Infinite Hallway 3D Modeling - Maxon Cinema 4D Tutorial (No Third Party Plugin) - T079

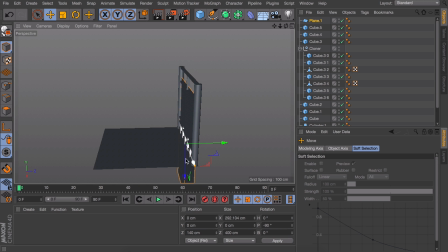4:09 And by now you can probably guess it should be 280 by 50. Alright, we are going to finish things up at the other side now. To have a little more variation, we will be using cubes for the pillars instead of cylinders again.
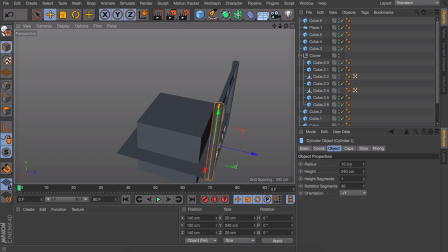4:24 But make sure to make them 20 by 20, because the 10 cm from the cylinders was the radius and not the exact size.
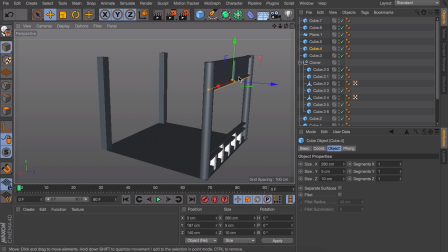4:35 We can also select the upper portion here and just duplicate it to the other side.
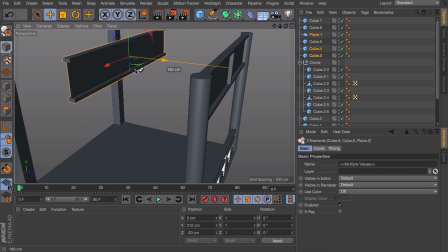4:40 You can do this by holding Ctrl or Command and Shift again.
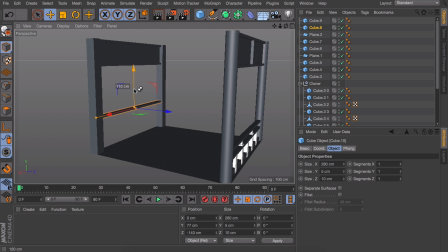4:45 We can also reuse one of the horizontal connections again and move the duplicate down by 110 cm.
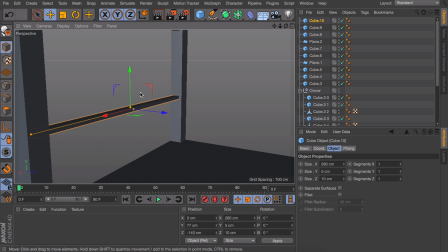4:53 You probably don't want it to line up exactly with the other side of the corridor, just for variation's sake.
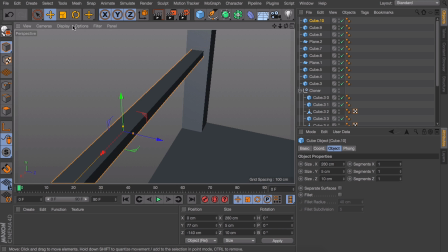5:00 For the next part, it is easier to enable any shading with lines, so you can see what you're actually working with. Now we can see where we will be adding segments to our cube. In this case, we want 2 segments over the entire length.
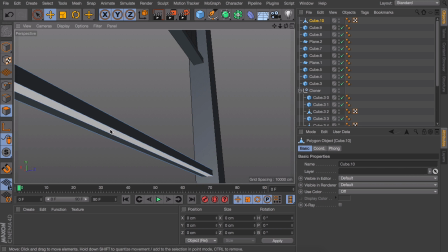5:14 Now after pressing C to make it editable, we can go in our polygon mode and select this inner bottom one.
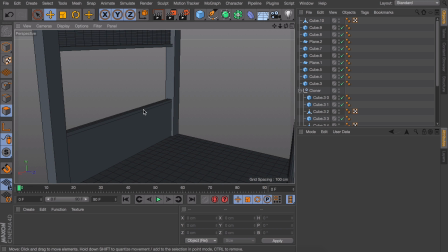5:20 Now just extrude it all the way to the floor. And as a nice little detail, you can extrude this portion here as well.
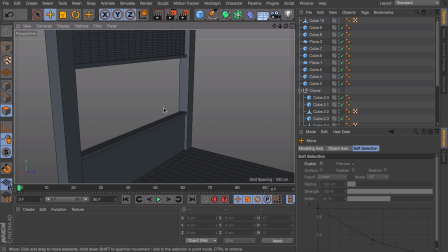5:29 As a final part of this side of our segment, we will be adding the window frame.
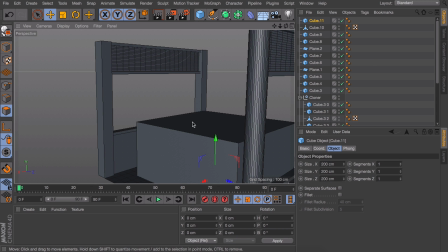5:34 For this, it is a good idea to use a new cube again. We only need it to be about 4 centimeters thick.
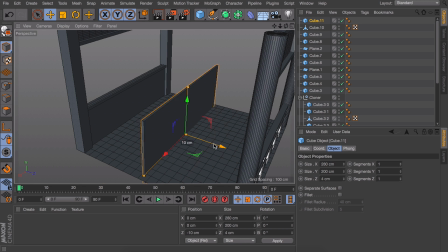5:41 And getting the exact fit might be a little bit of trial and error,
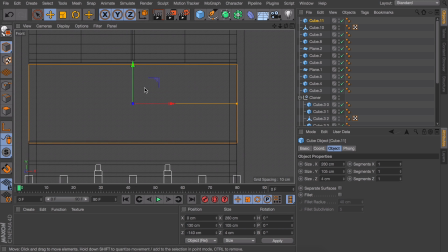5:45 but you want to make sure it overlaps every side ever so slightly, so no light can leak through from the sides.
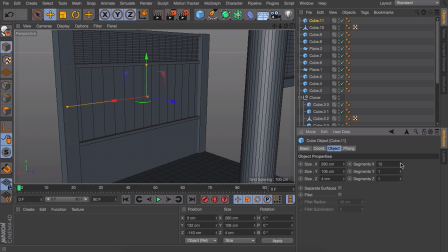5:51 When you think you've got everything into place, add 15 segments on the x-axis and 5 on the y-axis.
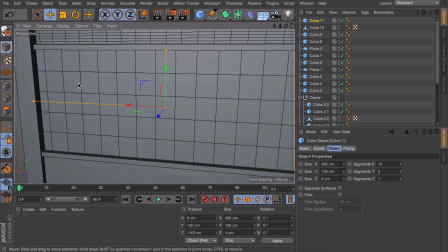6:00 Depending on how good of a job you did placing the cube, you can now tell mine is overlapping too much at the left and the right side.
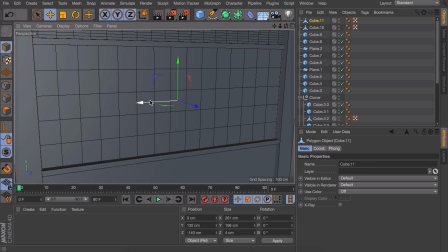6:10 So when everything fits nice and snug now, make the object editable and select all the polygons at the front.
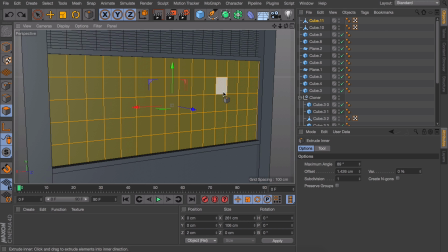6:17 Make sure you're not selecting anything at the back. And now press I on the keyboard for the in extrusion tool again. And with preserve groups deselected, you can drag inwards a little so we get these little frames. Now it is just a matter of pressing D for the extrude tool and pushing in the selected polygons.
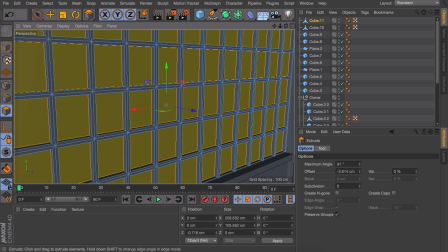6:35 Make sure you don't go through the polygon in the back. You still need to see the yellow selection.
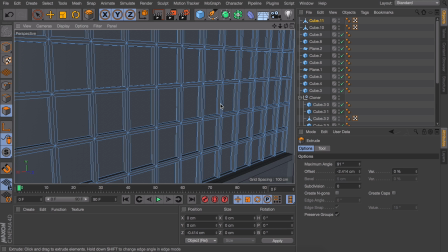6:40 Before deselecting these all, you can hit backspace or delete to get rid of those.
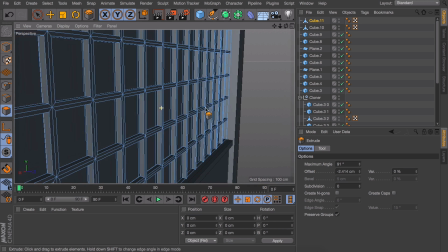6:46 Otherwise, we would not be able to see through our window. But if you look at the back, there are still our polygons here as well.
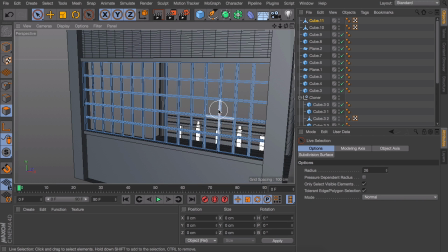6:53 So select those and delete them. So that is the frame of our window.
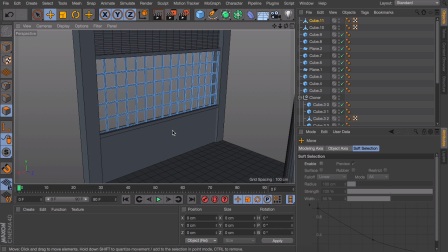6:58 But something typical about Japanese interiors is how they use these thin sheets of paper instead of glass.
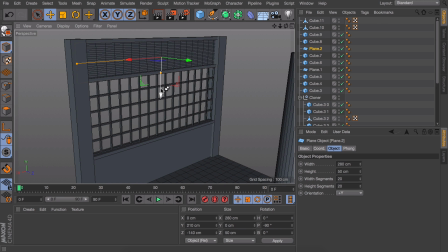7:05 For now, we can already get a placeholder for this by duplicating this plane from the top and just resize it roughly so it overlaps the whole window.
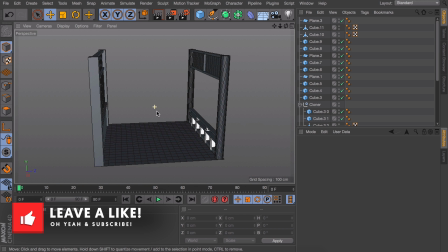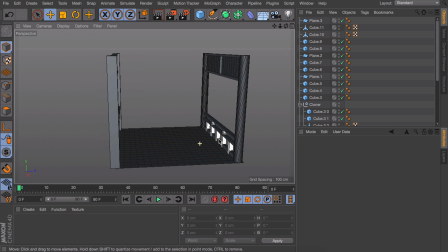7:21 To finish our corridor segment, we need to add a ceiling to it.
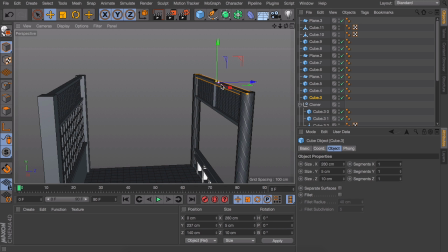7:26 There often are beams holding the ceiling, so that is what we will be doing. This can be done with a cloner object again.
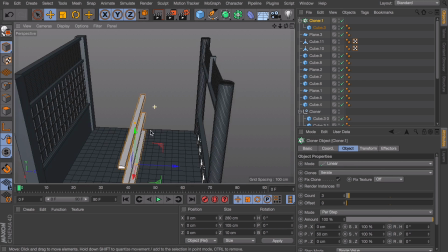7:33 So let's use this beam as our base object and set our cloner to grid array again so we can enter the exact dimensions.
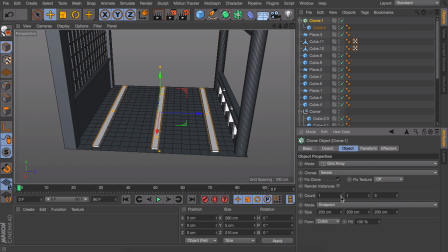7:42 For this one, it looks like we need to add our count to the last field here.
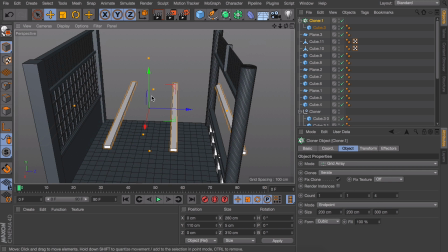7:47 Also, don't forget to set our size to 300 as well. Now make sure you put it in place again.
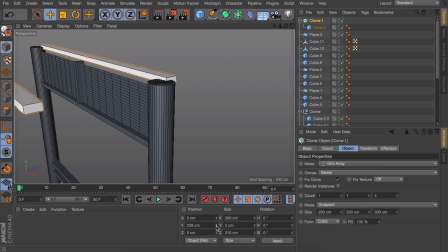7:52 You can use the position field down here to help you out. And make sure to hit enter or apply to see the changes you entered.
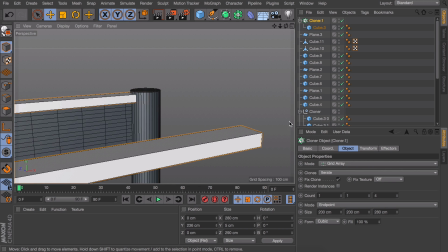8:00 Or actually, it has to be 280 so it aligns correctly. And now let's take a look at the beam count again.
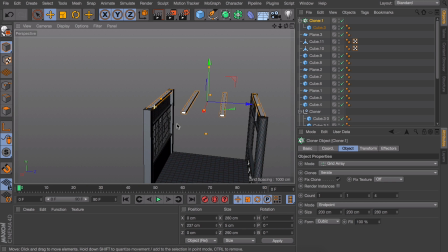8:09 I think it looks best when we get 4 visible beams instead of 5. So there isn't one running exactly in the middle of our ceiling.